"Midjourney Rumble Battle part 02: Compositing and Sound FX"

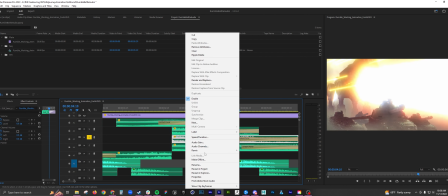1507s
I think this guy was the weird one.
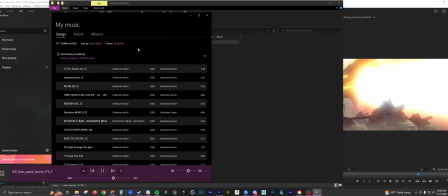1511s
Space boom. No, that's the same guy.
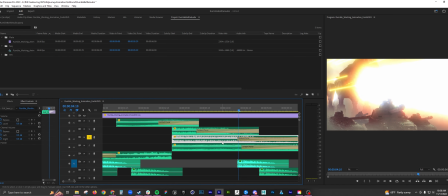Oh, it's the same one. I just slowed it down even more. So this one's at 44%. I'll show you those two together.
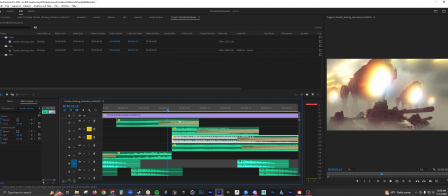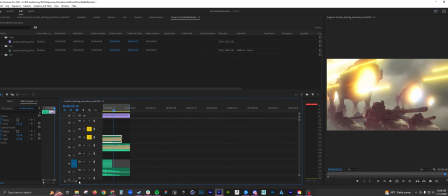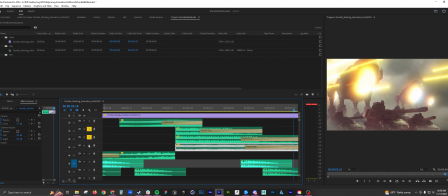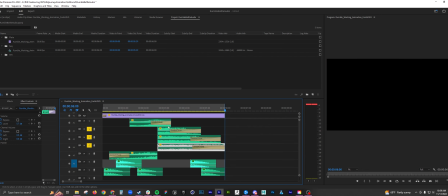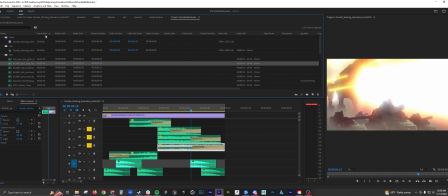1548s
Bottom one, I used more of like a drone. Haunted distance.
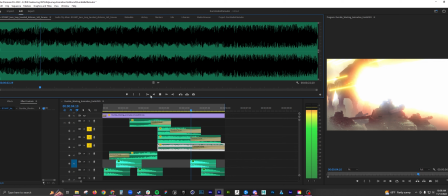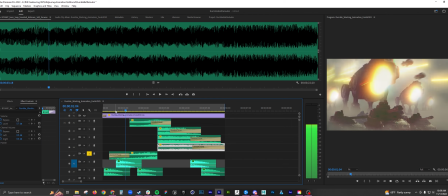1566s
Okay, let's move on. So I wanted a kind of riser.
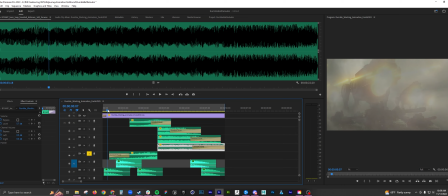1574s
This wasn't particularly one I really liked, but I think it still worked.
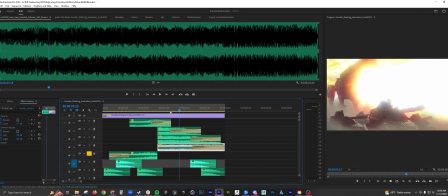1582s
And I want it to cut right when he pulls back, just to emphasize and punctuate the loud sound.
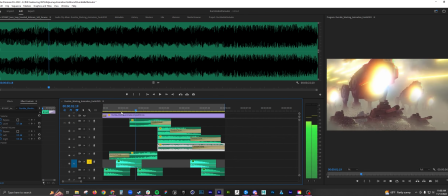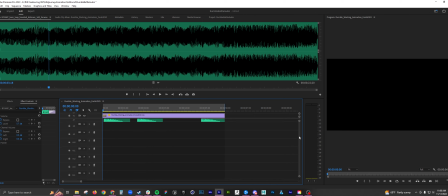1597s
And then for these, you could barely hear them, but I kind of wanted just a little bit of impact for the debris.
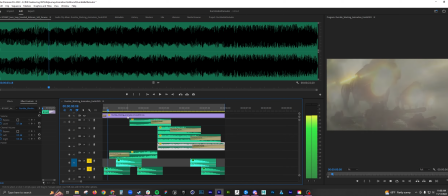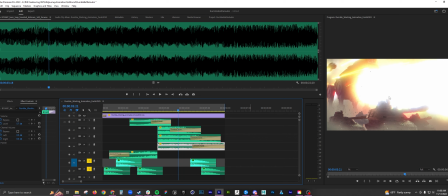1609s
Oh no, they were they were these guys stomping.
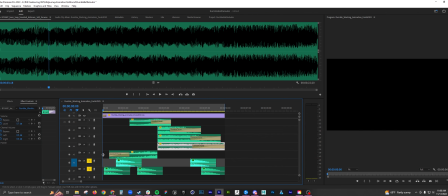1617s
Kind of war drums too. I thought it was pretty cool.
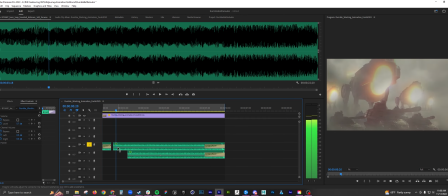1622s
Let's go down here. So this is the machine gun.
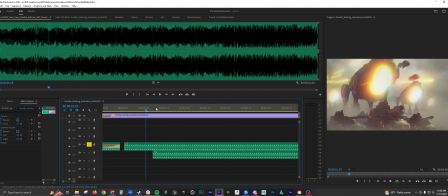1630s
There's a little break before, like right here.
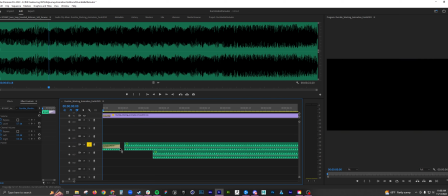1636s
It's kind of a little sputter. So I just cut out a little bit portion of it
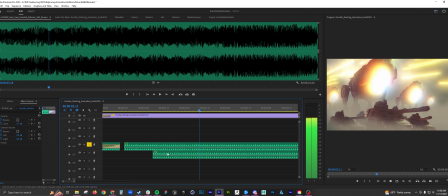1645s
before all the crazies happen, and then I actually duplicate it.
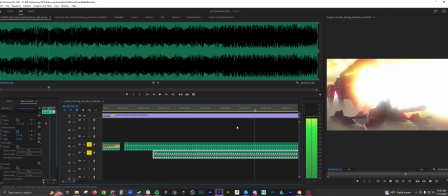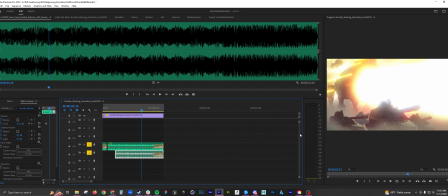1656s
Just to increase that oomph. And then let's go down a bit.
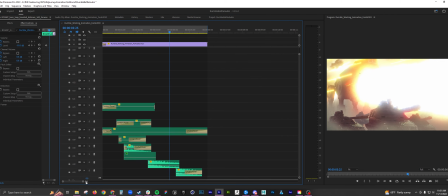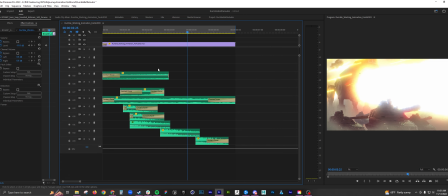1671s
There's a lot of spaces open because I did have a lot of other effects that I ended up just deleting.
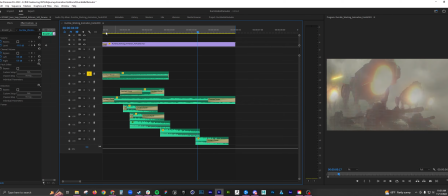1681s
So that's just wind.
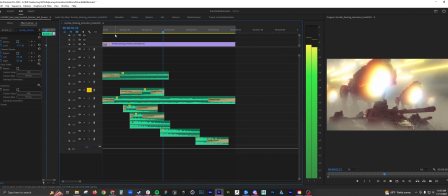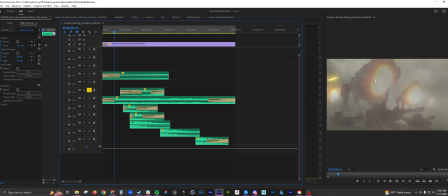1690s
It's kind of another lead-in to the main blast. Thought it was really kind of like techie.
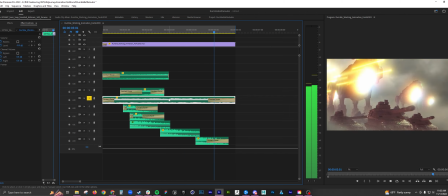1710s
And this is just kind of a nice like drone, one note, kind of like a mood establishing kind of music track.
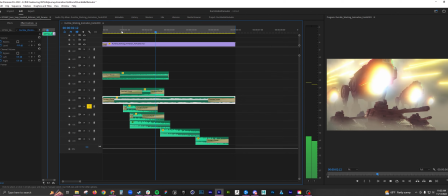So these are for the debris, and I wanted the debris kind of be like you're in shell shock kind of situation,
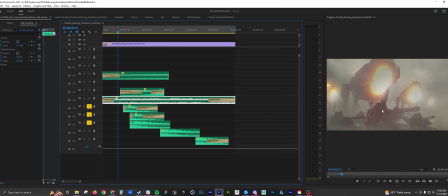1738s
like, you know, you're over here, you experience all this, you know, they've already blasted before, so you're already kind of in shell shock.